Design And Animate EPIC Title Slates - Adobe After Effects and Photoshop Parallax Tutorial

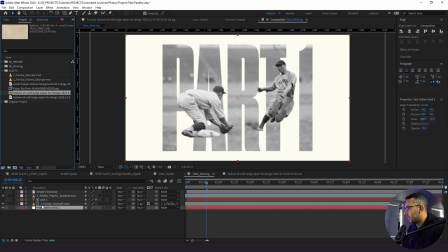249s
I'll go back in my working folder. I'm going to bring our texture in. So now that our texture's in here, we need to loop it out.
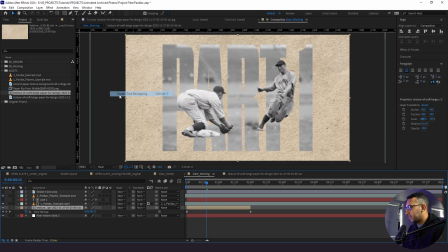255s
So I'm going to go to right click, time, enable time remapping. Now this is a very important tip. So when I go to the very end here, nothing shows. So I need to go up one frame, set a keyframe, and then delete this last one.
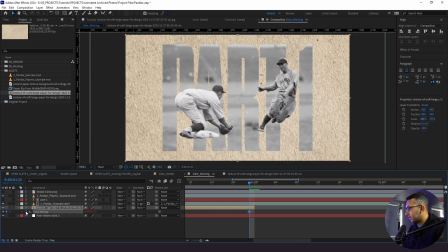271s
After that, I'm going to hold down Alt, click on the stopwatch, and type in an expression, loop out. Now, this is going to loop out the entire time and it looks really good. What about our pale yellow solid? So what we're gonna do is actually change the blend mode here to hard light.
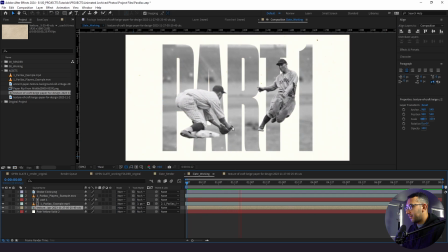289s
That way we could see a little bit of our texture in the background on top of our pale yellow solid background. Now
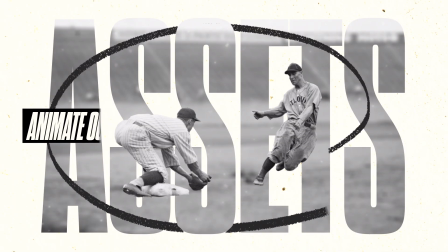295s
you're starting to see this come to life a little bit more, which is looking awesome. So Next thing we're gonna do is actually start animating our assets and text into the frame.
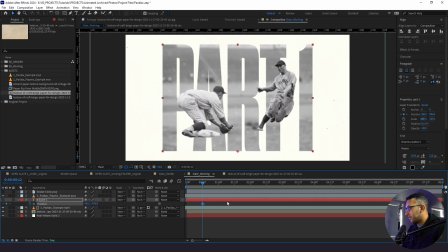302s
So I'm gonna go to the 12 frame mark here, set a keyframe for position, go up to 112, set another keyframe. We're gonna go back to the starting keyframe and we're gonna just bring this down.
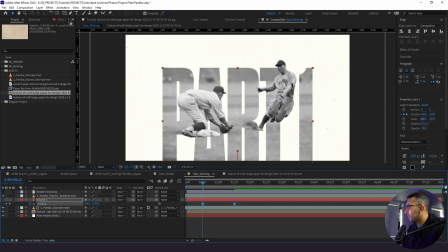317s
I'm gonna highlight both of these keyframes, go to Flow, which is a paid plugin, but I absolutely love it. It just saves me a lot of time. Apply this preset here, and now things are starting to look good.
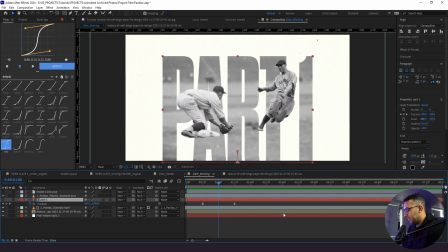329s
But what we're gonna do is actually split the layer with Alt in bracket,
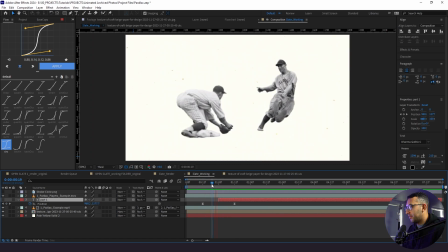336s
and that way it kind of comes up a little bit more, a little bit faster, looks cooler.
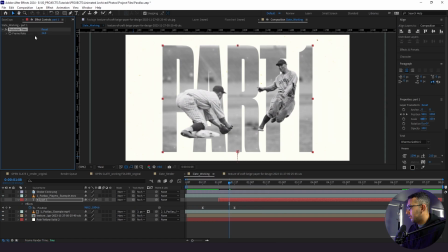342s
And we're gonna add a posterized time effect to make it look a little bit more choppy.
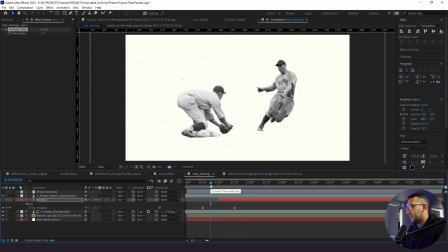348s
Now this is looking good. And now we're gonna do the same thing with the players. So I'm gonna actually start this animation with the players at the 18 frame mark and go up to 118. Go back.
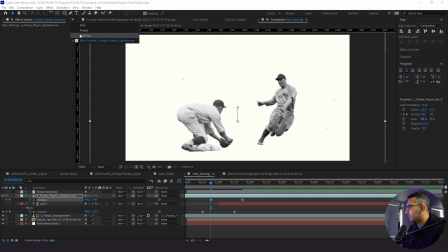366s
Replicate the process with Flow. And now what we actually need to do is cut this in half just like we did our other ones.
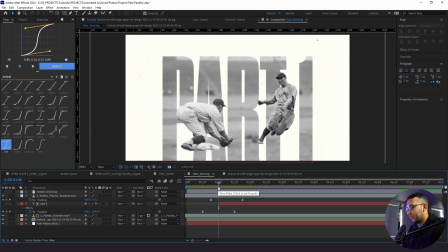380s
So
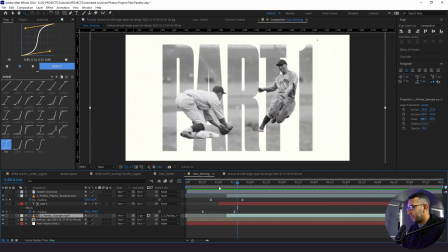386s
all right, this is looking good, but we're actually going to do something a little bit differently with these two layers that we didn't do with our text.
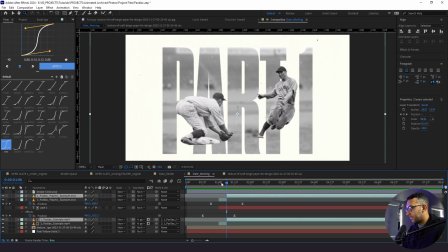391s
So I'm going to split them with Control Shift D. I'm going to go to the position
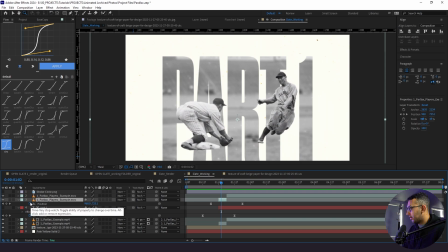396s
keyframe and I'm going to press Alt, click the stopwatch and put in an expression.
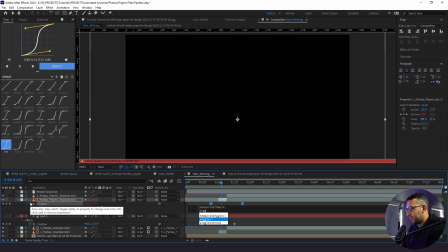402s
So we'll do posterize times 6 and we will do wiggle 222, 3.
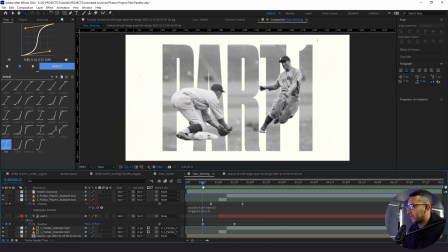411s
So with having it this way, there's just that little bit of anticipation at the start, which looks really nice. All right, so the next thing we're gonna do is create our triangle.
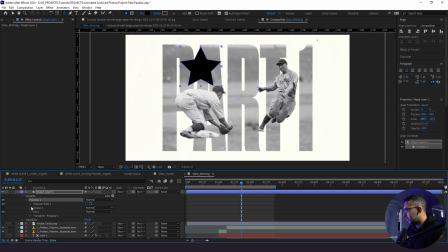419s
So I'm gonna go up to our shape tool here and create a star, go to our poly star, go to our poly star path and change our points from 5 to 3. The next thing we need to do is actually center up our anchor point that's here into our actual layer itself.
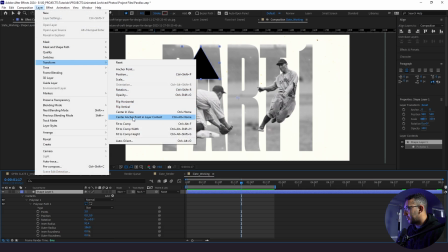433s
So I'll go to layer, transform, center anchor point and layer content, rotate this 90 degrees.
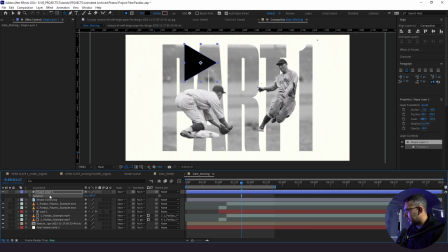439s
We also need to shrink this down a little bit, so I'll drop the scale. And then we are going to align this, bring it in here. Awesome. Now what I want to do is actually add a fractal noise. So I'm going to add a fractal noise here.
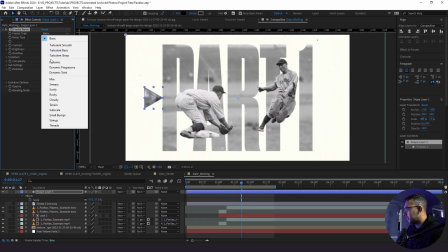457s
We're going to change this to dynamic and this to spline.
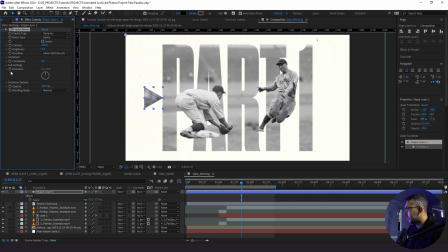461s
And then for our evolution, I'm going to hold down Alt, click on the stopwatch and put in time *200.
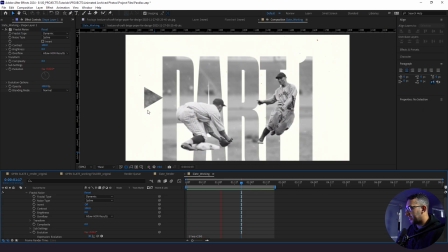469s
And that way we have kind of like this wavy looking texture in the actual composition itself.
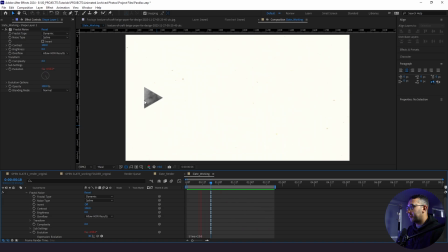474s
Yeah, I could map this to the background, but I want this to look a little bit different, but still similar to the overall black and white design.
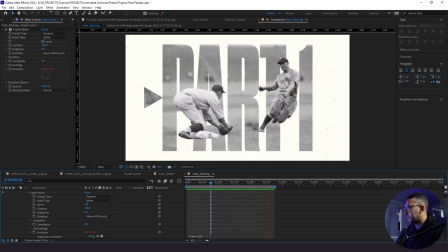480s
So that's why I'm using the fractal noise in this way. I'll label this triangle.
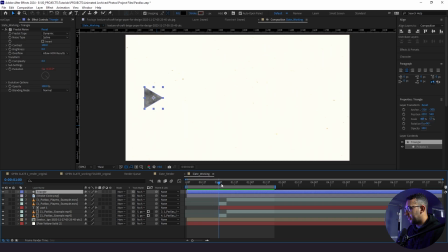486s
Now what we're gonna do is actually start our animation for the triangle.
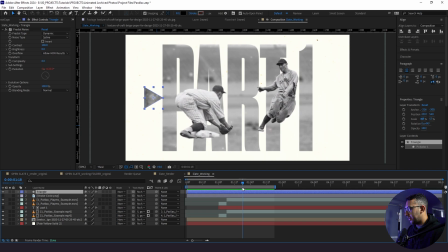492s
We'll start it at around 118.